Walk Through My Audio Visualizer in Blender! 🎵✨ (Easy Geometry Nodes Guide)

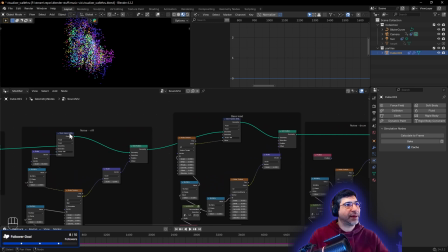(12:18)
I've already kind of spoken various times, like restoring these attributes for the materials later.
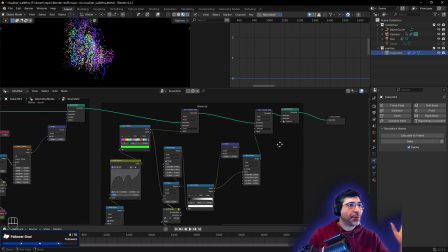(12:24)
So what's going on here with this material section? Well, this material section is kind of doing a bunch of different things.
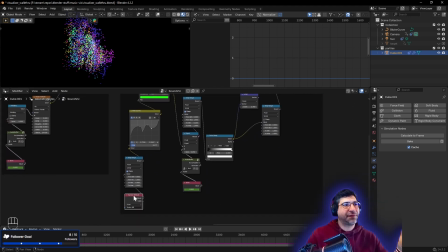(12:30)
It's taking some of the information from the riff, it's taking some information from the drum kick,
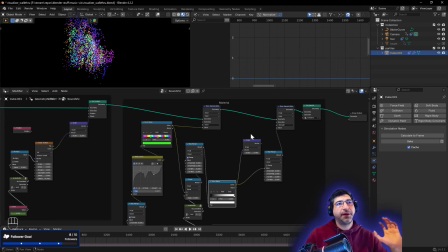(12:36)
it's creating a color palette, it's ramping up the emissions, basically doing to store to create two different values.
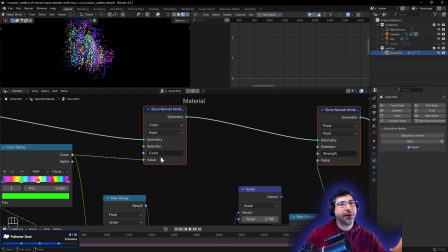(12:43)
One to create a color node here, a color attribute, another one for strength.
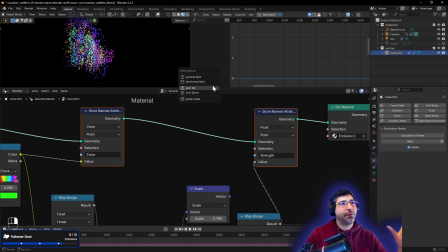(12:48)
And what these are going to do is, if I open up here, let's open up here in the shader,
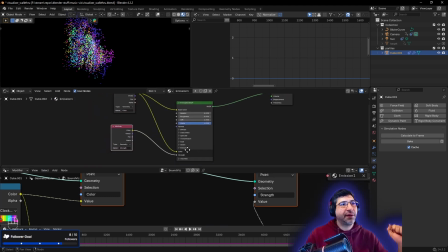(12:58)
we see we're setting basically the strength of the emission node and also the color for the particles and the emission. This is actually kind of like passing information to the shader.
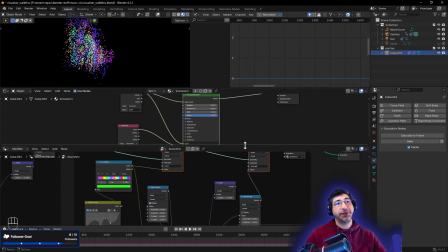(13:11)
So here we're setting the colors in the geometry node and passing it to the shader through by using these stored attributes. There's a lot of different ways you can pass information in there. You can actually just pass the raw values and create the colors here if you wanted to.
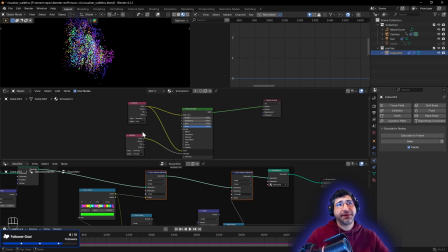(13:29)
As you see, the shader is much simpler because of that, because I'm just doing everything in the geometry nodes. But there's different ways of hooking all this up. It's kind of like what makes more sense for you.
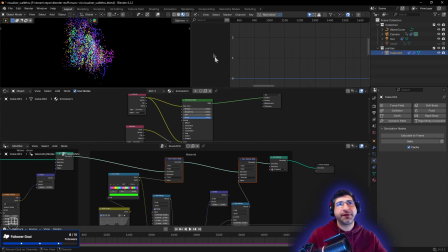(13:41)
In this particular case, I did it this way. I do have some other examples where I just pass the values from for example, the value directly from the audio buffer. I'll just store it into one of these attributes.
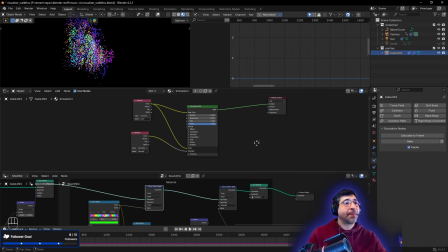(13:56)
And then the shader, I can go ahead and do whatever I want with it. But in this case, I did it in the geometry node, and I'm just passing it through the stored attribute. And so that way, these color gets set here.
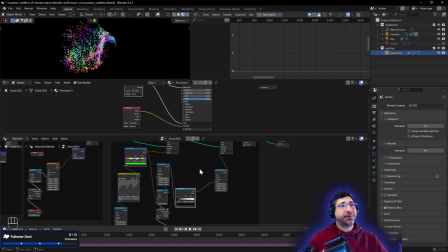(14:11)
Now, the reason why this is kind of set up this way is mostly kind of to have control. I don't want necessarily all the points to be completely off. So I have these color ramps and this map range to kind of control what the minimum values are.
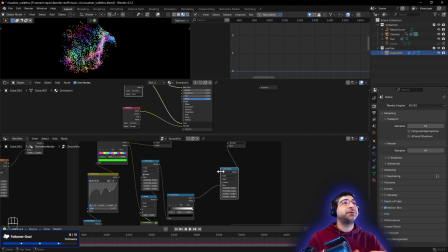(14:24)
And that's so that way, even the darkest point is still slightly visible. Again, this can be dependent on what your look and what your outcome is. In this particular case, I do want at least all the particles somewhat visible, but I can also control the highest and the brightest parts through the color ramp and the map range.
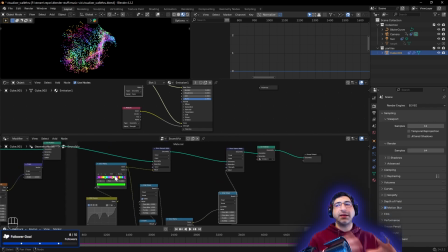(14:43)
So the whole concept here is just that the geometry node is kind of setting up the values for the strength and setting up the values for the colors, and then we can access them through the shader node in these attributes. You can be creative and do however you want, depending on what you're trying to do.
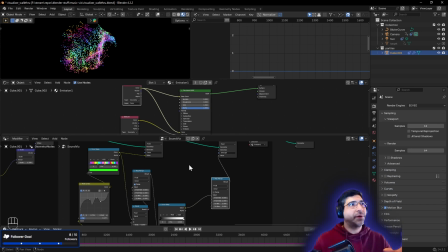(15:00)
But in this case, it was just more to keep the contrast between the brightest parts and the darkest parts, and make sure that nothing is actually turned off completely.
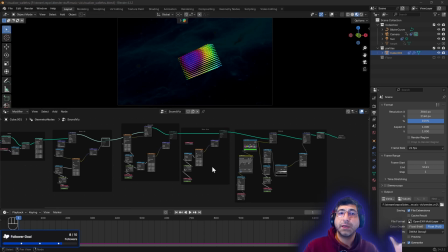(15:09)
Okay, so just so we can get a clear view of what's going on with the materials and how it's affecting everything, I went ahead and disabled all the set positions for the different sections. And all we're seeing now is the actual reactivity of the sound, of the color, of the material. So we notice here it's kind of shifting a little bit as the bass is kicking in. Not a lot.
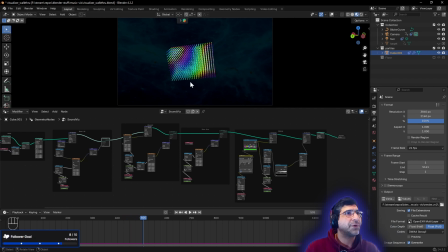(15:28)
That's kind of on purpose. It has a slight effect, not very strong. But then we'll notice that once the other instruments, the kick, comes in, we'll start seeing it changing and flashing a little bit. And this is kind of that logic I was talking about, where it has to have the kick and a little bit of the riff for it to give that trigger. So it's not every single kick. It kind of creates a little bit of variety.
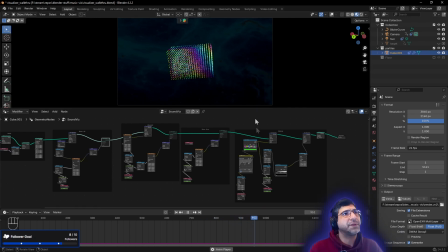(15:48)
So here we're seeing the color kind of shifting, kind of moving around a little bit, depending on what's going on with the audio reactions. And you can see as I fast forward through here, it does actually shift through some different colors, has points where it kind of jumps around a little bit, which is kind of the intent here.
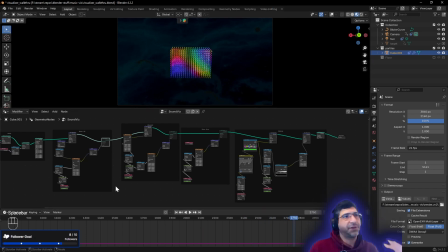(16:05)
And just to finish off, as you can see, there is some the music going on in the background.
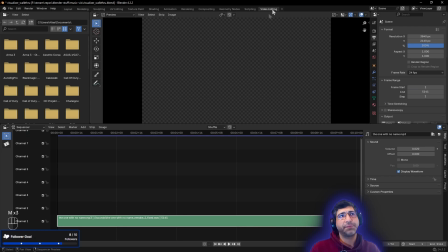(16:10)
In order to actually get this, just very simply put the full audio file here into the video editor. In this case, I have the volume very low, just so that way it's not kind of overpowering everything.